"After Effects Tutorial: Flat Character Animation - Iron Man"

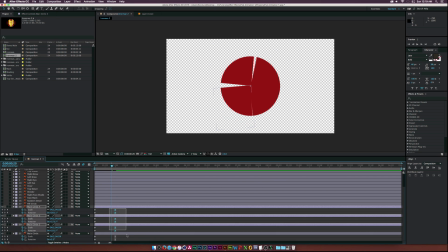And then let's also maybe move these in just by a little bit. It's a little bit quicker. And then let's go ahead and offset these to create some separation in our animation.
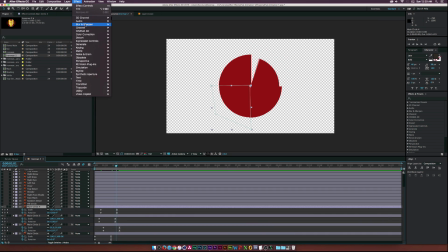All right. And then to add a little bit more variation, let's go ahead and go to Effect, Generate, Fill. And it doesn't matter which one you do it on, just, you know, whatever you want to do. and then let's change the color of this to like a lighter color um
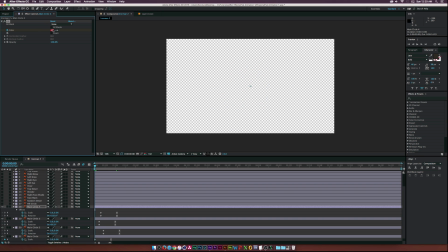and then let's actually so we have to start off light and then let's go to like one second and then let's select this dark ready make sure to add key frames so now it comes on light and then it you know stops so you have some little bit of separation let's
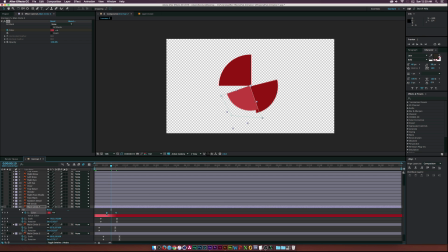actually move that front key frame a little bit forward and maybe a little bit back like that so there we go and then once again we'll just select the key frames here with the fill effect and then we'll just paste it on like uh you know
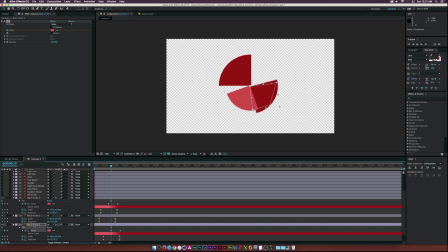two and then let's go to the front keyframe of fill of the fill uh effect and let's go ahead and just change the color to something a little bit darker and let's go ahead and uh offset that by a little bit by dragging the front keyframe out and
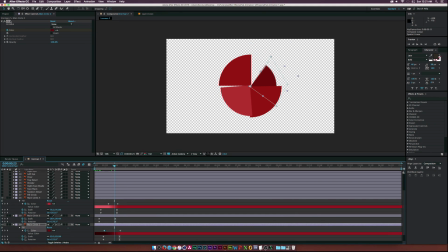maybe we'll do it one more time who knows do it to like three
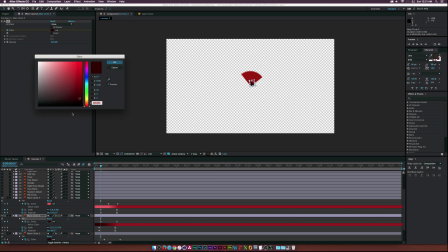So I copied and pasted it, and we'll go ahead and change the color of this to maybe a richer red.
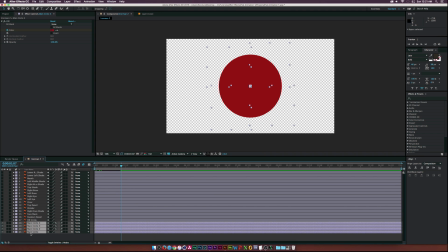All right, that's looking really good. All right, so now that we have these done, let's go ahead and just make sure to maybe change the color of it to separate it from everything else. Now we're here with a fill circle, and let's turn that on. And you know what I'll do is, we'll see, we want it to come on, be done right there.
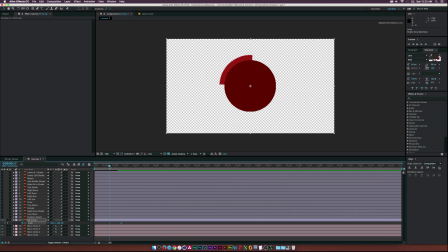So let's hit S on our keyboard to bring up scale and move it forward to like, you know, 19 frames and hit zero. Let's also go to Effect Transition Venetian Blinds. Okay, so then let's hit the stopwatch for transition completion. I'll hit U on my keyboard to see that extra keyframe.
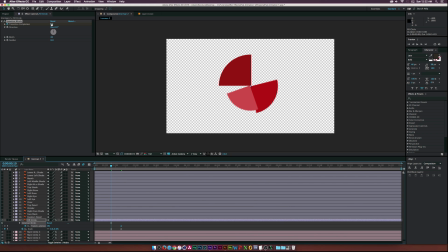Move forward in time or backward in time to our beginning of our scale and put this to 100%. So now this will come on just like that. It's really interesting. And then we'll just hit select the last keyframes and hit F9 on our keyboard and now that's looking pretty cool All right,
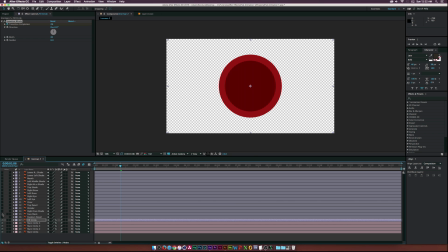so now we have to animate the mask. So So here I have the mask and then I also have a shade So we want to like cut this in half this little piece in half here
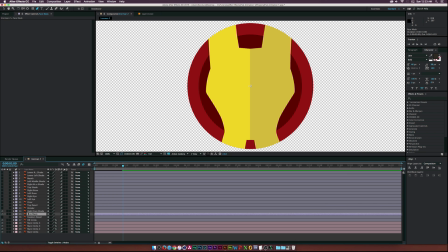so What we'll do is go to the pen tool and let me just lock the shade so I don't accidentally click on that so what
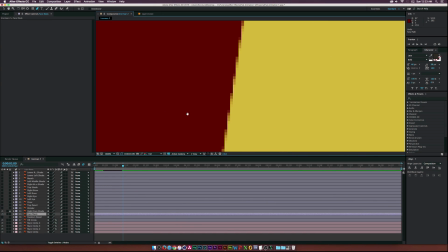we'll do is maybe like we'll zoom in here and really try to you know put a point right on the
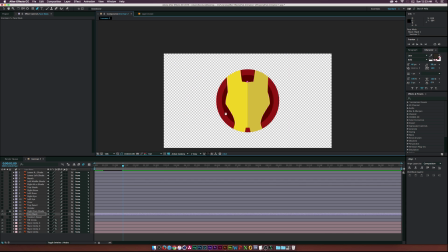you know center of this you know the cutoff here and move all the way down to the bottom of
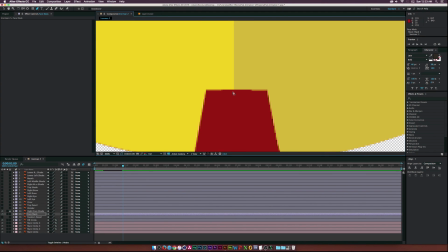the mask and hold down shift on our keyboard and click right off and
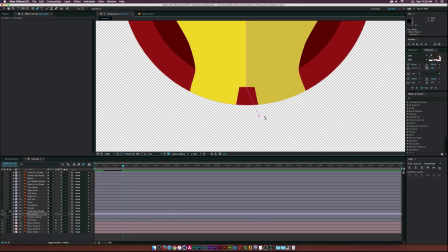then as you can see we have a straight line and then we'll just go around the mask it's just like this we'll click a bunch of points
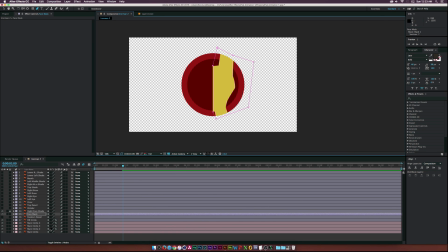and click right there and then we'll hit m on our keyboard under mask one click subtract